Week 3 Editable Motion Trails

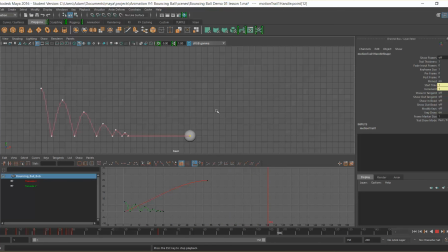So the editable motion trail is really useful in looking at where things are happening in space, where things are moving, and are really good for that movement in space. The graph editor is really good at manipulating your timings, okay, and changing the timings of that whole scene happening.
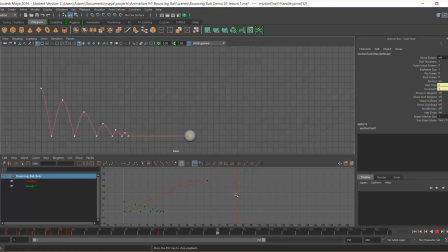So that's how I like to think of it, as a good relationship. Editable motion trail is for space, and the graph editor is for timing. Okay, so I'm quite happy with that, and actually I think now is the time for us to start thinking about adding our next principle, which is squash and stretch.
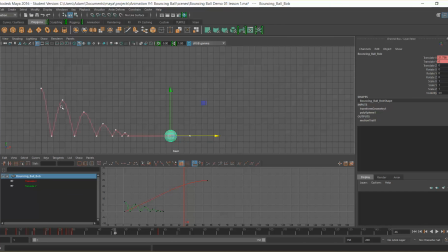Okay, so I'm going to leave the editable motion trail here for now, and we're going to just quickly go in. We're going to take this in because obviously our animation stops at frame 63, and I'm going to take that to frame 75 as the endpoint,
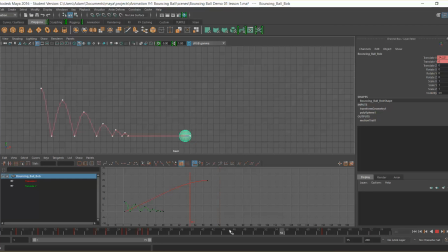just to give a bit of pause at the end once it's stopped, a bit of breathing space for your audience. And we're going to go into this object, and we're going to actually work with our scale tool. Okay, so by pushing R, you will see as well,
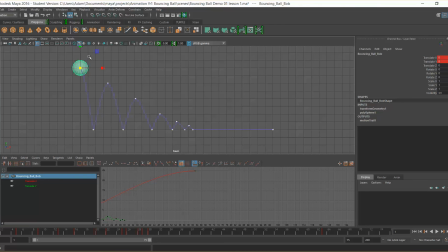if you push minus, very quickly, and plus, you'll see that you can change the size of this. So that's on the hotkeys, the minus and the plus. So if you're struggling to see a part of your tool, you can push plus or minus.
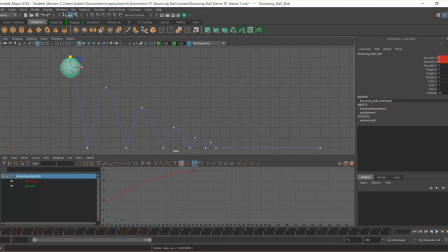And as you see with the scale, we can change that thickness, okay, those thicknesses. So in our viewport, what we're going to do is we're going to set these high points, okay, where the bounce is up.
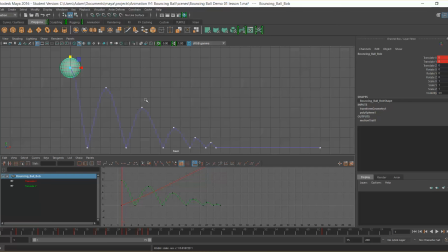Now we want the bounce at this point, our ball, to be solid. Okay, at this point it's going back to its natural shape. There are no pressures, it's not hitting the surface, so it's not crushing, it's going to go back to its natural form. So in our rotate X and rotate Y, at these points we want both of them to be 0.
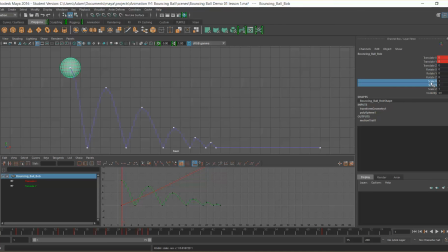So by left mouse button clicking and dragging on the word scale X and down to Y, or select both. By right clicking and going key selected, it will keep both of those frames at 1. And we're just going to go through to all the bits where it's in the air, so all of these points across here,
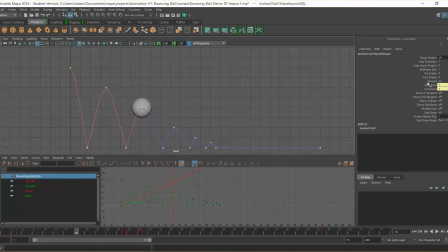and we're just going to key them ready at 1. Okay, and we're just going to quickly go through, so every other keyframe should be set that way.
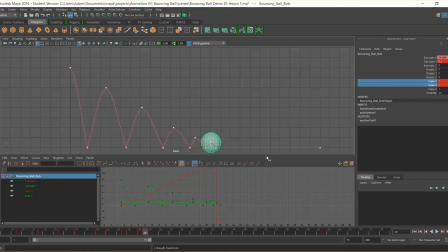And once it's set, we've got key selected, and you can see along here, scale Y, they're all set. And right, so now we're going to focus on these bottom points, and we're going to actually scale this. Okay, we're going to scale that down.
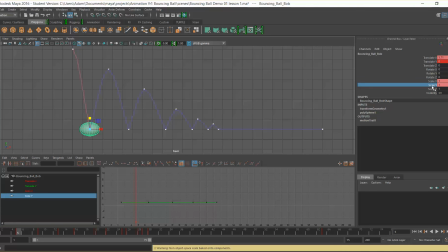And if it's a tennis ball, I think we should probably do that to about 0.8, I think. So what I'm doing here is I've selected Y, and I'm actually middle mouse button pushing,
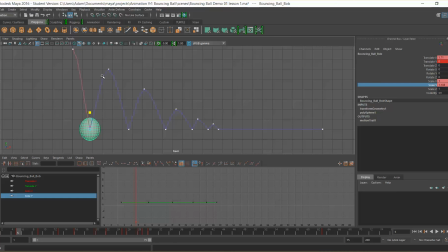okay, holding the middle mouse button and going up and down, and it will do it for me. I'm going to take that to 0.8, I think. I don't want it to be overly exaggerated. It's a soft ball, but it's not the hardest, and it's not the hardest of balls, but it's not completely soft. It's not going to completely collapse. And I'm going to keep that frame in.
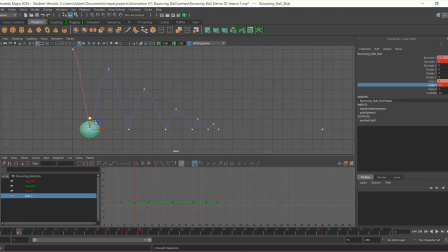Now, what we need to do here is also consider the fact that if it compresses, that mass will be pushing outwards, okay? So it hasn't just gone down, it's actually pushing out at the same time. And so because I've taken 0.2 off Y, I'm going to add that to scale X, okay?
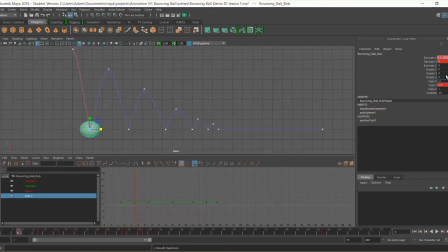So it's going to be 1.2. So actually it's increased on the scale X, it's increased its width as it's decreased its height, okay? And as we go down, you'll see that the ball now, okay, starts to decrease its shape, which is exactly what we want.